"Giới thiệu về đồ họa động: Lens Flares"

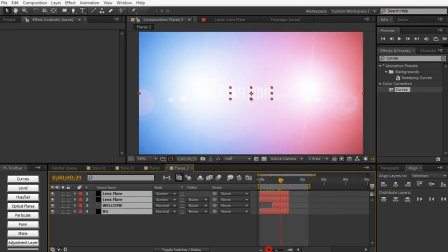8:18 I'm going to trim it down a little bit. We're going to zoom in here. And we're just going to adjust some of this stuff.
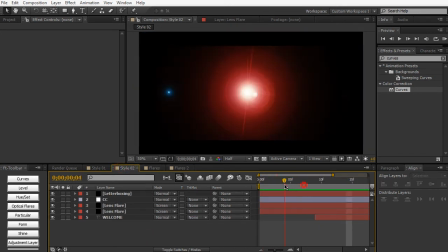8:24 So in this second demonstration, we have our flares actually moving.
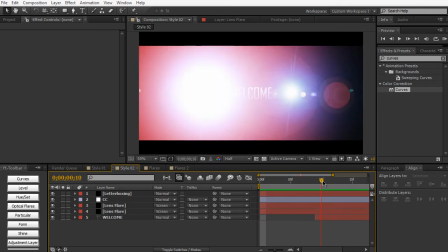8:28 And this is going to give some more variation and dynamicness to our animation here. But essentially, it's the same thing.
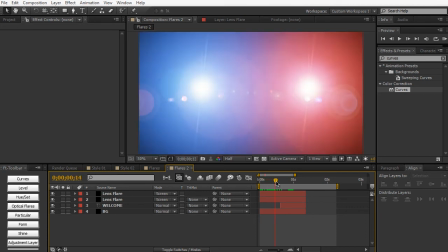8:34 So rather than our lens flare just staying still and fading in, we're going to animate the position as well.
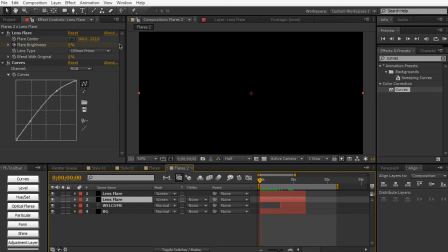8:41 So click on the lens flare and hit a keyframe stopwatch for the flare center. And do the same for the second one. And then we're going to hit U on the keyboard to show all the parameters.
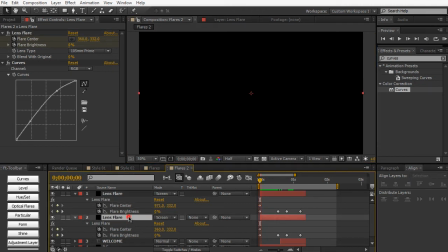8:53 And then, you know, we're going to start the opposite side. So originally, this lens flare right here starts on the left side. So we're going to move it to the right side. And then we're going to move this lens flare on the right side to the left side.
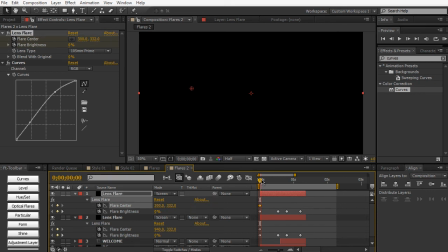9:09 So we're kind of just reversing things. And then we're going to move forward for the initial blast.
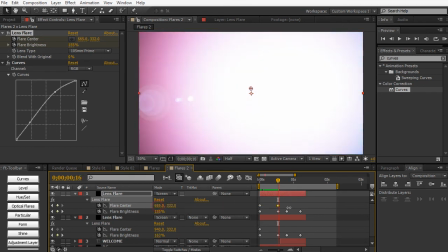9:16 And then we're going to move it back into position. So it was right here, and this is right here.
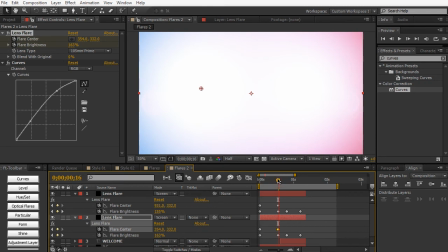9:24 So you're going to get this interesting transition here.
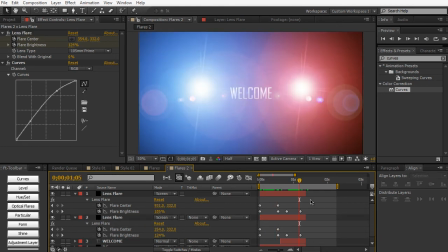9:30 So it's looking kind of dynamic, except we can make it even more dynamic by offsetting the time. And I really want to emphasize that you can actually add a lot of variation to your motion graphics by just simply delaying it, or delaying the time, or extending the time, and just play around with the offset a little bit.
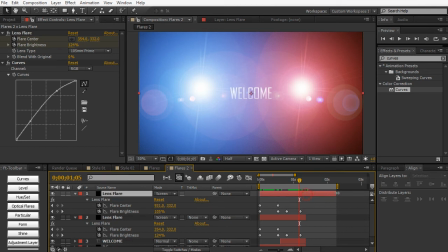9:46 So we can actually just extend this a little bit, and we can actually just shift these keyframes over a little bit.
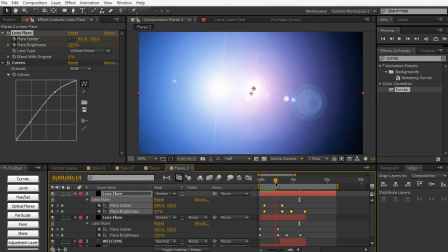9:54 So the blue one's going to happen first, and then the red one later. And it's just gonna all come in together and create our text.
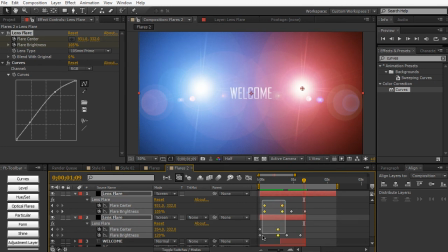10:06 And of course we can easy ease these keyframes as they're coming to place here.
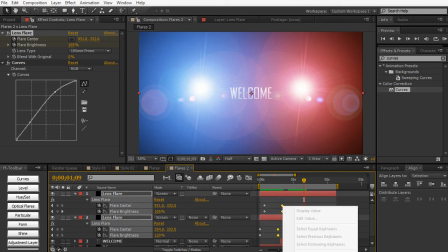10:11 So right click, keyframe assistant, easy ease, or hit F9.
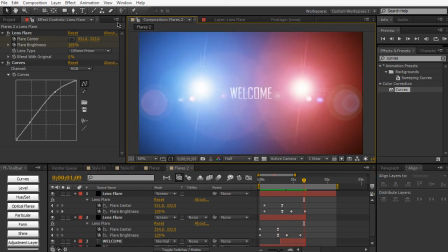10:19 So before we end this lesson, let's go ahead and apply an adjustment layer. Layer, new, adjustment layer. And we're gonna call this CC for color correction. And again, you always wanna color correct your animation once you're finished with it, because you know we really are not gonna get perfect color from the start.
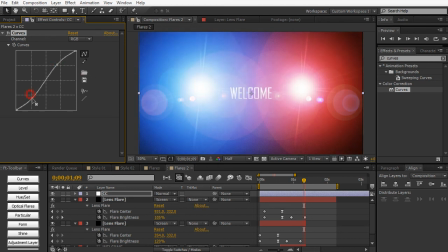10:36 We're always gonna need to adjust the colors. So we're gonna apply contrast boost, and that should be sufficient for this particular animation. Nothing too complicated here. And if you wanna create that quick letterboxing, let's go ahead and create a black solid.
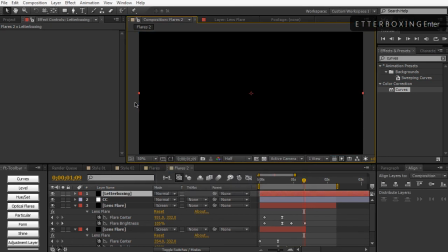10:48 We're gonna call this letterboxing. And then turn on the title save. And then get the rectangle mask tool here and go ahead and draw a quick even mask
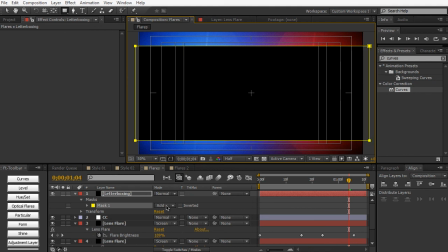11:01 on the black letterboxing layer. And then we're gonna set the mask 1 to subtract, which is gonna subtract the black solid with our mask layer.
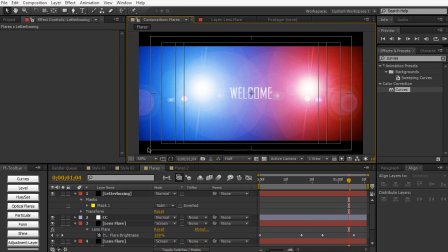11:09 And just like that, you created your quick manual letterboxing. So now let's do a quick RAM preview.
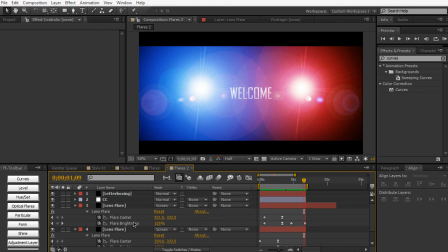11:20 So just a really basic animation to kind of get you guys started using lens flares in your animation and your projects.
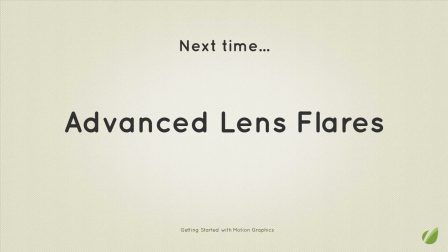11:26 In the next video tutorial, we will be taking a look at advanced lens flares, where we're going to be adding more controls to it, more options to it. We're going to be taking a look at some basic expressions to kind of add more controls to the lens flare. And you know, we're really going to be enhancing and spicing up the lens flare so much that, you know, the default lens flare won't look as bad.
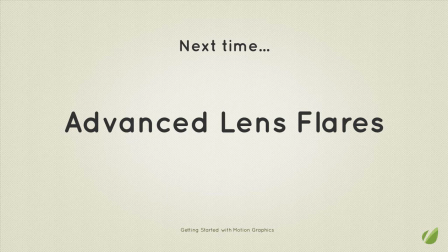11:44 So definitely stay tuned for that. If you guys have any further questions, don't hesitate to ask me in the forums. I will get to them as soon as I can. Once again, hope you guys enjoyed this video tutorial. My name is Vincent Nguyen, and I'll see you guys in the next lesson. Bye, guys.